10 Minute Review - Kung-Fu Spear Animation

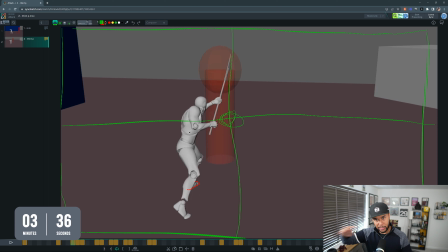8:13 It doesn't matter if you're actually shooting or if you are hitting or if you're slicing or if you were just like doing poking like you're doing now. It doesn't matter what it is, your stick should basically be aiming at the center of the screen, because otherwise it's disorienting for the player.
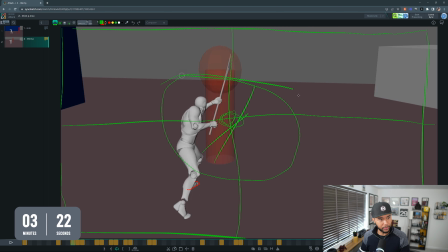8:27 You can actually aim around here, right? You can have it like go past the center and go over here or something like that. But normally you are aiming most of the time for the center of the screen. And the more precise the weapon is, like a weapon, for example, like a pistol or a rifle, the more you want it center, because players really want to be precise with a weapon. So when you get that camera to be like super, like, you know, focused, make sure that you have the center of the screen always in mind. In Maya, there's an option, if you go to camera and select grid view, you'll be able to see a grid in front of you that basically splits the camera, your viewport, and you'll be able to actually have that view, that camera, I do that, have that viewport always visible as you are animating and setting your poses and making sure that you're hitting that center of the screen.
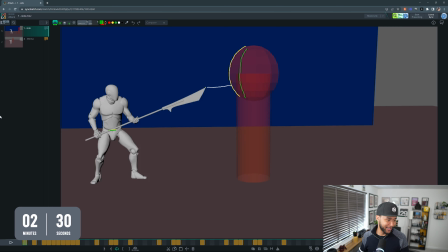9:18 Now, enough about the third person camera, let's look at your animations. We still have 2 minutes, so I need to be quick. So here's what I think. When you have your shot, and I go about this in most of my animation reviews, make sure you tell a story.
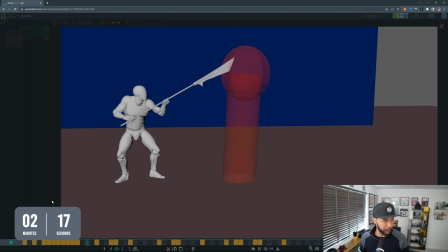9:33 At the moment when I press play, I just go straight into the action.
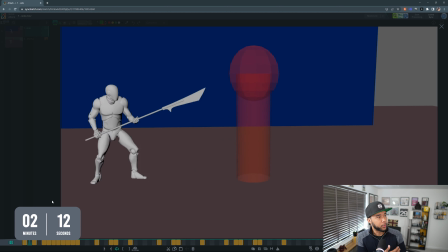9:37 So if you are looking at it from a perspective of somebody looking at your showreel and seeing what you need to do,
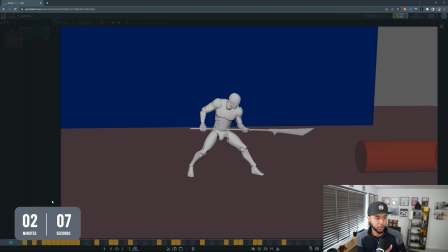9:44 let's say this is a shot that you put in between your showreel,
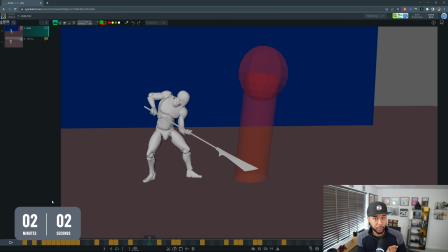9:47 like in the middle of your showreel, because the action starts straight away, me as an audience looking at this,
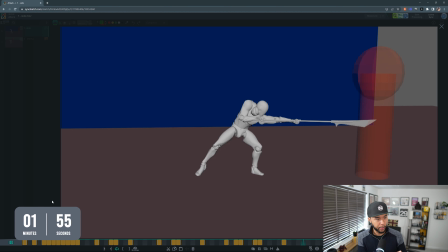9:53 I barely have time to understand what's going on and I only catch up with the action more or less here,
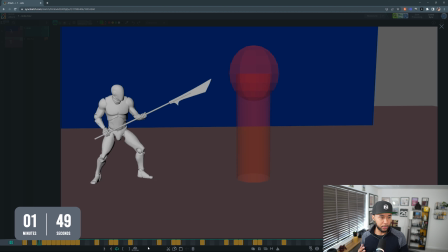10:01 right? But even then, I'm still trying to figure out what's going on because it's been so quick. It's the whole thing is so quick that I'm like, what's going on? And then I have to watch it a couple of times maybe. But the problem is when people are actually looking at your show reel, especially if it's for work, sometimes they don't even watch it twice.
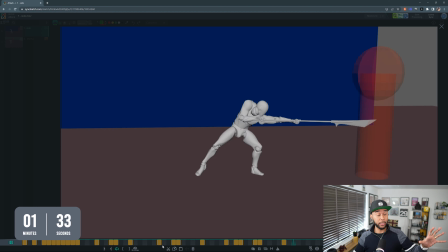10:18 They just, this is too much, so they just let it go.
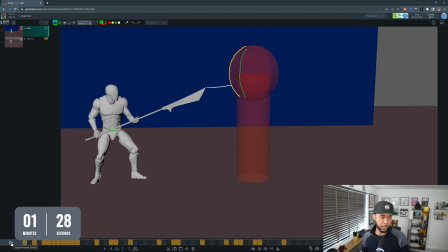10:21 So what you need to do is basically build a slight anticipation to the beginning of this shot and have a little bit of acting to it, right? So instead of just like starting with a poking or with a this, sorry, I'll say poking, but it's actually slicing. So instead of just going straight into this, right? Maybe have him either have the weapon somewhere and then flip it and go into this pose and then hit it. Or maybe have him like having the weapon like this and then go into action mode or something along the lines that gives you a little bit of time or gives me as an audience time to understand what's about to happen.
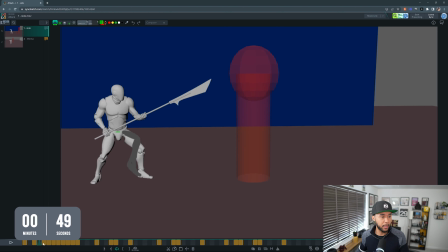10:59 And then once you have it, have that before this, then you can go into like the little, you know, pokey action.
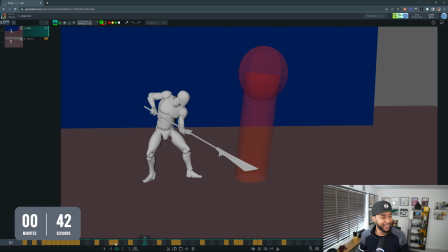11:08 Sorry, I'm going to keep calling it pokey because it's easier. But yeah, going into this action will help you a lot.
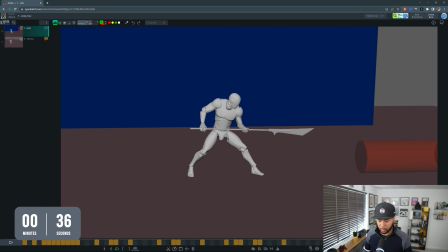11:14 Something else to keep in mind is your like timing of the animation. The way I like to see animation is almost like a song that's like, you know, highs and lows and not everything is even.
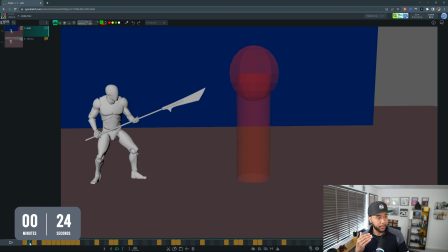11:25 At the moment, everything happens very quickly. So there's a hit, hit, hit, hit, and then that's it, right?
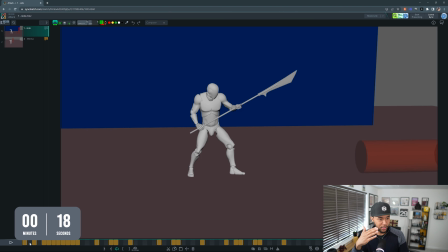11:32 And as you can hear from me just seeing hit, hit, hit, hit, everything is even, right?
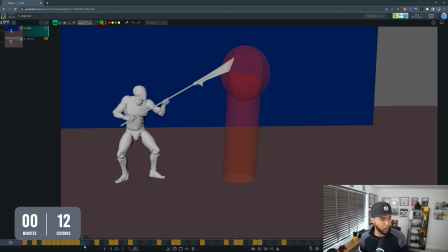11:38 So what you need is basically going like maybe one hit and then give it some time, right?
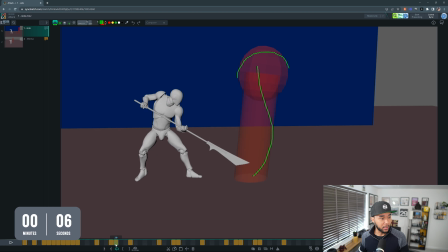11:42 To anticipate for the next hit. The anticipation here can serve as another place for you to kind of like getting to the next hit, right? But no two hits should kind of hit almost at the same time. You should have like fast, slow, fast, fast, slow, something that actually kind of makes things slightly uneven and have a sense of cadence, right, to the whole animation. So think about those things. I'll shut up now because I've gone over the 10 minutes, but it's a cool shot. I like the idea. Just keep those things in mind, Neil, as you are actually going forward. I hope this helps.